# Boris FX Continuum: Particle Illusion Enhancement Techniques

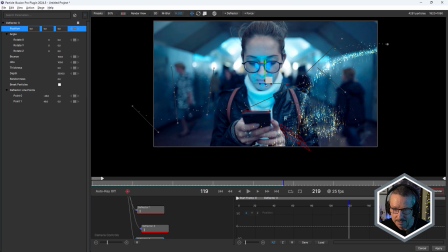8:15 And I'm going to just grab that and bring that down to here. And then just sort of slide that into place. It's only got to be rough. Particles are pretty organic, so you can get away with a lot.
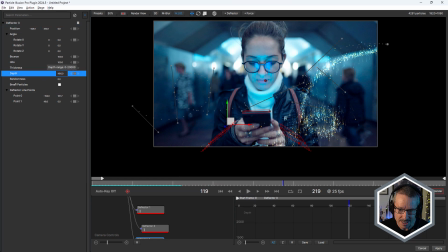8:30 And once again, just bring that depth right down like that, something like that. Maybe I could bring it up a bit. And that's what happens when they hit.
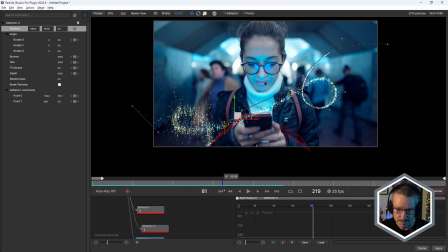8:42 So they bounce off a little too perfectly. There's a few too many bouncing off, so we'll just decrease the hits like that.
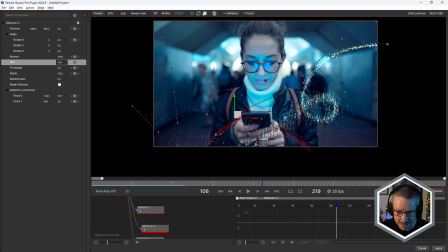8:54 Nice. Still kind of sliding back, aren't they? Which doesn't look great on that side. And I have to say, I did do this one, but I didn't try this side.
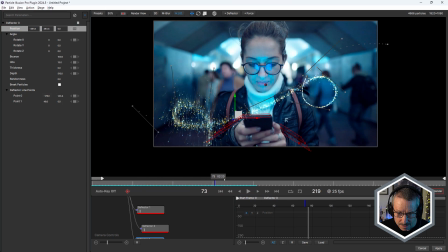Let's increase the randomness and see if that helps. Yeah, that's better, isn't it?
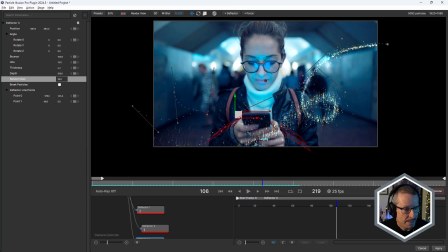9:20 A little bit more randomness, and probably just really bring the hits down to just a couple.
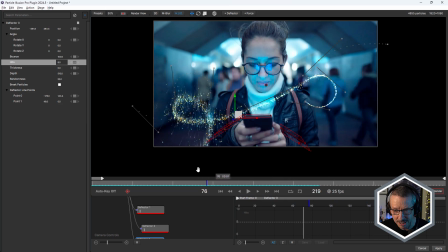9:28 Like that, right? So with all three of those, just get a little feeling that the particles aren't sitting in front of the footage.
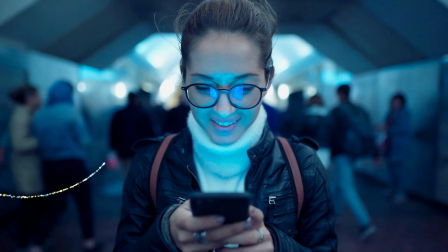9:36 They're kind of, integrated into the shot. I think that makes a difference.
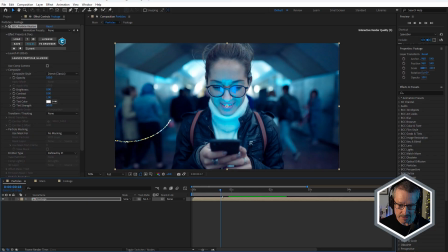9:44 So that's the basic particle setup. And now that I've shown you that with the footage, I'm just going to replace that footage with a black solid.
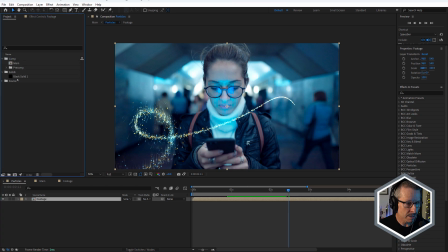9:51 So I've got a solid in here. I think this one should be fine, 1920 by 1080. So
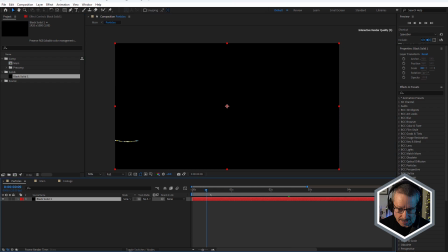9:56 I'm just going to replace that, and that's great. So now back in the main comp, it's not going to get blown out.
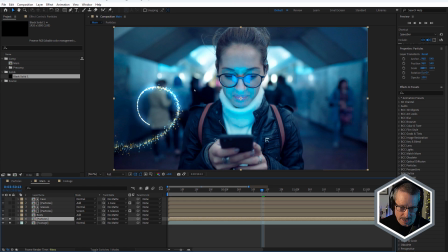10:03 Notice here, the reason we can actually see the particles, not the black, is because I have the add blend mode selected. Okay. So footage and particles sitting over the top.
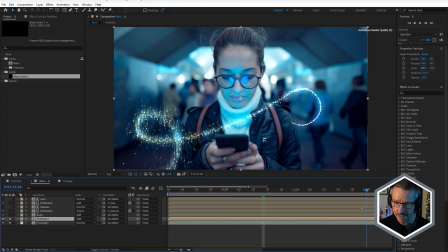10:15 And you might, when you're working, only have enough time to do something like that. And that's fair enough. But if you had a little bit of extra time, you can add a few extra layers, a few extra particle duplicates to make this look a little more realistic. So that's what we're going to do. So above that, we have body. Okay, now I've half baked this.
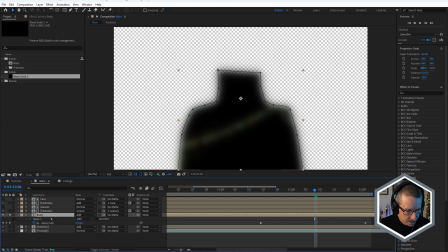10:35 So what we've got is a black solid, because this is the particle comp. Okay, I've just renamed it body, and it's set to add.
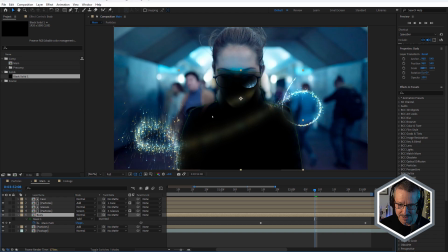10:50 If I turn that off, you can see it just looks like she's wearing some kind of black skivvy.
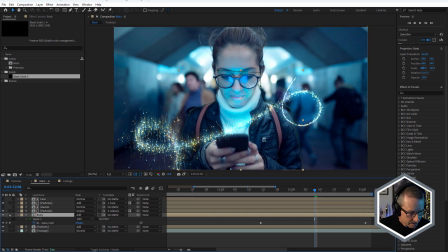10:56 I'm going to bring that back to add. And I've also applied BCC plus blur.
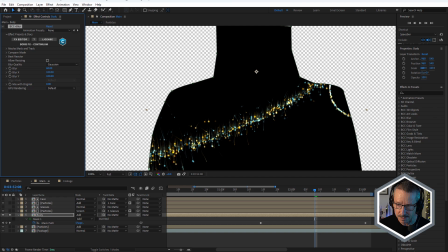11:03 So if we just turn that off, you can see there's the particles. So, and notice they're also masked out.
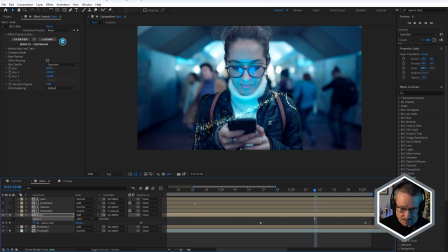11:08 I've done a really rough mask here. It's just a couple of keyframes on mask path, just to make it, sit around her jacket and just up above her glasses. I could have come a little bit lower, but I think that was fine for this, just to keep it away from the background.
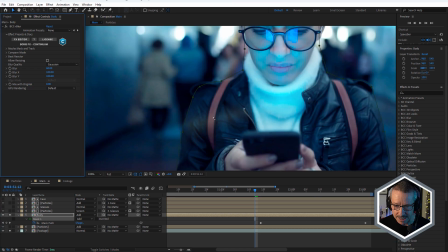11:30 And adding BCC plus blur. So the idea is that the particles are passing in front of her and they're illuminating, her body a little bit. And I think one thing we could do to make this look a little more realistic is use some displacement mapping. So I'm just going to type in DISPLACE,
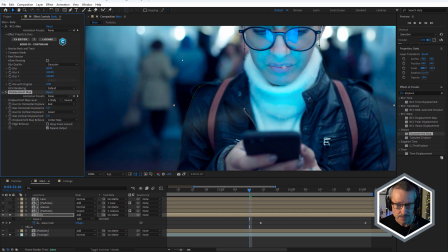11:50 displacement map. Okay, I'm going to double click that to apply it. And let's just solo this and take a look.
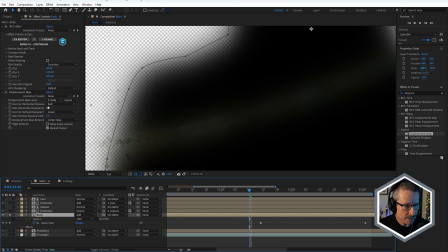11:58 So we've got displacement map. So I'm going to increase the horizontal,
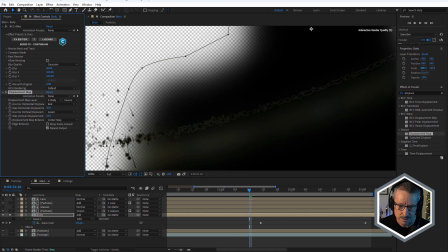12:06 and I'm going to increase the vertical. And it looks weird because we haven't given it a displacement map layer.
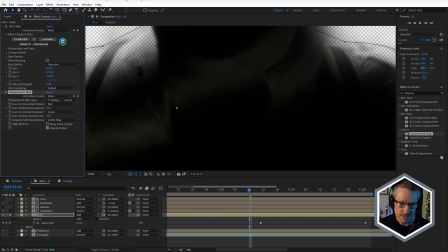12:14 So we're going to choose the footage. So now we're getting the footage to displace the blurred particles.
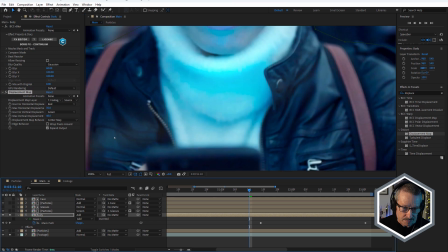12:23 And what it kind of looks like is the light is being affected by the bumps and the concave and convex areas of her jacket. The idea is that it breaks it up and gives it a more realistic look,
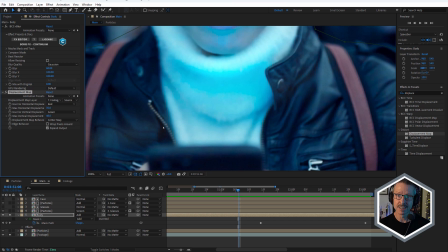12:39 as if the light is actually, illuminating her jacket and her jumper.
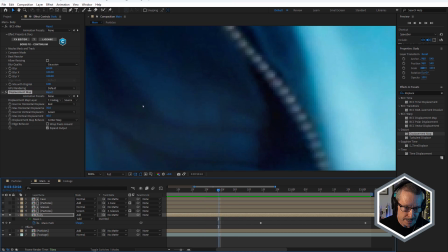12:46 If you have a look in here, you can see it's a little darker in there, a little brighter in there.
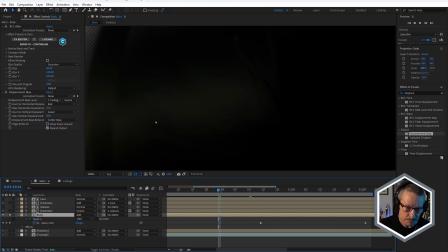12:51 And that's because we've got different areas of darkness and brightness based on how that's being displaced by the footage. I use displacement maps a lot like this.
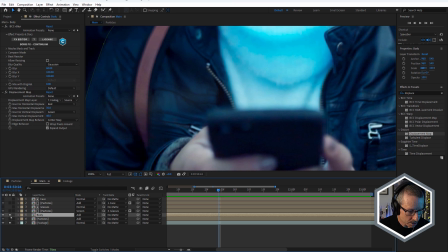13:02 Just a little bit of extra work to do it, but it just can make a little difference about how
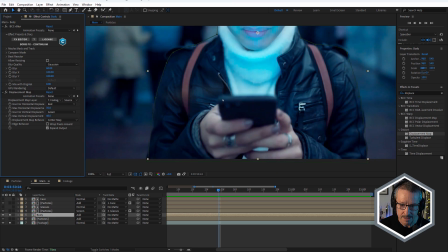13:10 layers, affect other layers. We're going to use that again in a moment on the face.
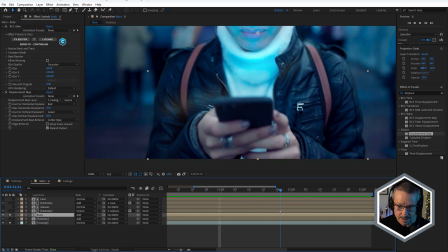13:16 Okay, so as it passes in front, just gets displaced a little bit and just looks a little bit more realistic.
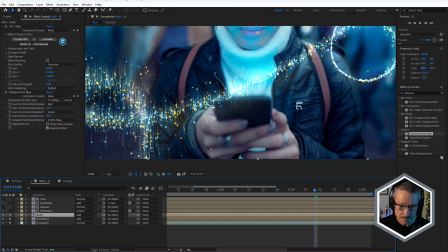13:28 So we've got our particles. Let me just turn the glow on and off. We can probably bring that glow actually below the particles. I think it probably shouldn't make too much of a difference.
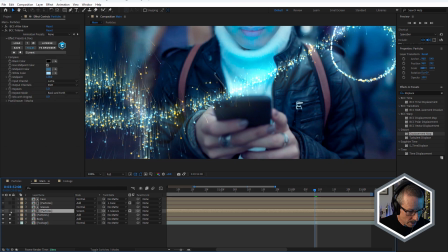13:45 Like that, okay? All right, so above that we have the glasses, and this is kind of the main thing.
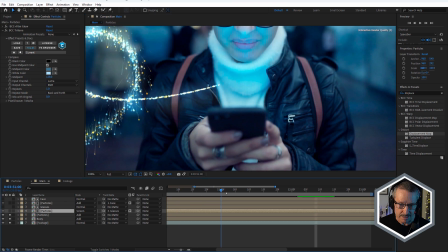13:51 To be honest, this illumination pass on her jacket was kind of an afterthought.
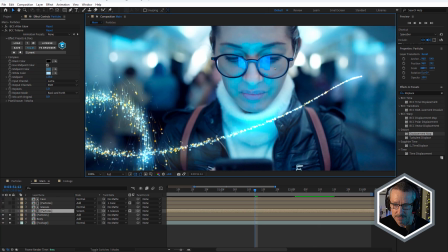13:57 The main thing that I wanted to do was have the reflection in the glasses, because I think that's what kind of sells this shot. So if we turn that on, take a look at this. You can see how we get that reflection in the glasses.
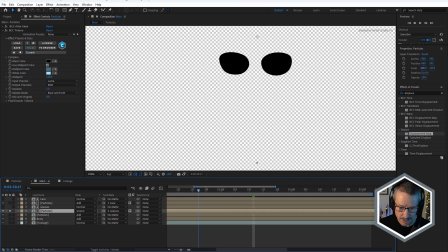14:12 And in order to be able to get that looking effective, needed to mask the glasses off. And to do that, I've used Mocha Pro. And the Mocha Pro effect is applied to the glasses layer, and the glasses layer is the footage, okay?
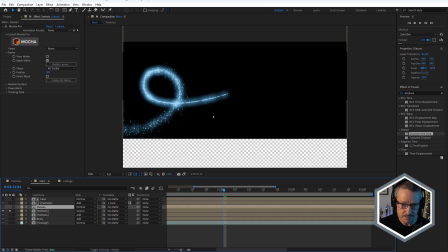14:28 And you can see I've used a matte. So if I choose no matte, there's my particles, and there's my glasses.
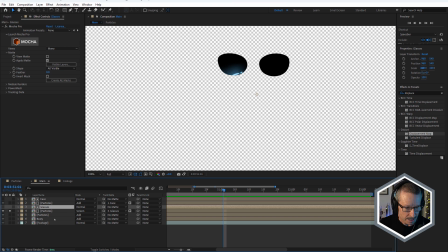14:37 So I'm just going to undo that for a moment and come back and open up Mocha Pro. Now, Particle Illusion has Mocha built in, and most of the time I just use it as part of Particle Illusion. But here, as we saw, I have multiple particle layers. So it made more sense to use Mocha Pro and create the matte separately.
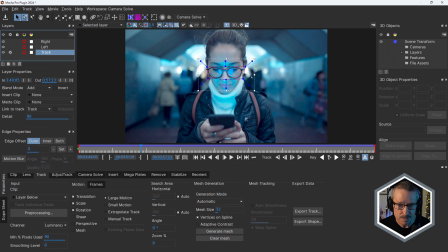15:01 I'll have a look at this first. I've got this track spline, and the track spline is tracking her glasses.
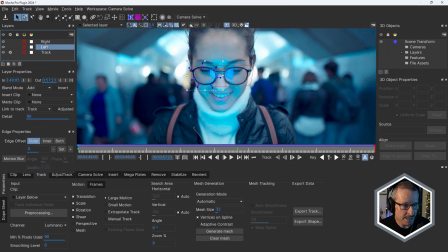15:10 And I've got right and left lenses, and they're both linked to the track. So let's turn these off. And just put that back up there. And let's do it again. So I'm going to create a spline.
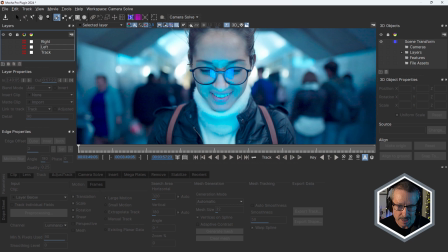15:26 It's just going to be making sure that I'm back at 0 seconds. Just make a rough, quick spline around the glasses, okay? And right mouse button just to accept that. Just like that.
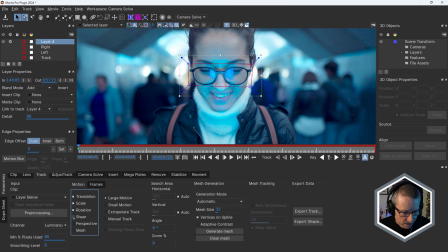15:42 And I'm not going to track the shear, just to translation, scale, and rotation. And I'm going to hit track.
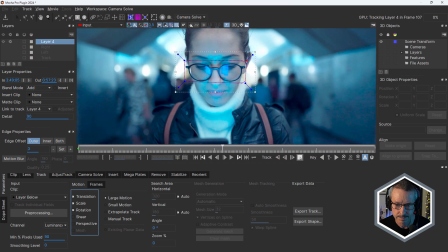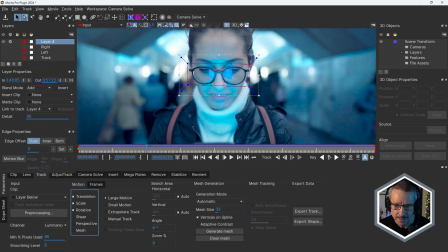15:56 All right, so that's finished. And it looks like we've got a pretty solid track there.
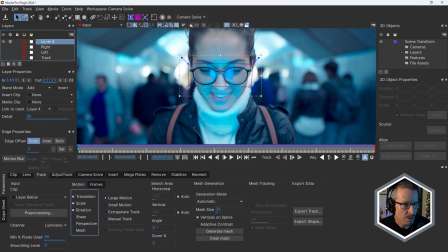16:01 So I'll call this track 2. All right. And I'm just going to turn off the little gear here. And now I'm going to just create new splines for the lenses.
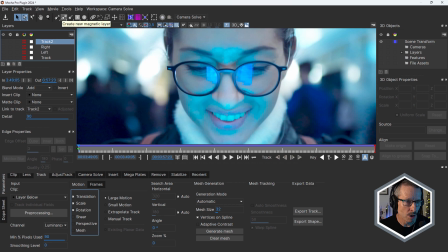16:14 These are going to be a little more exact. So it's going to come in and draw these.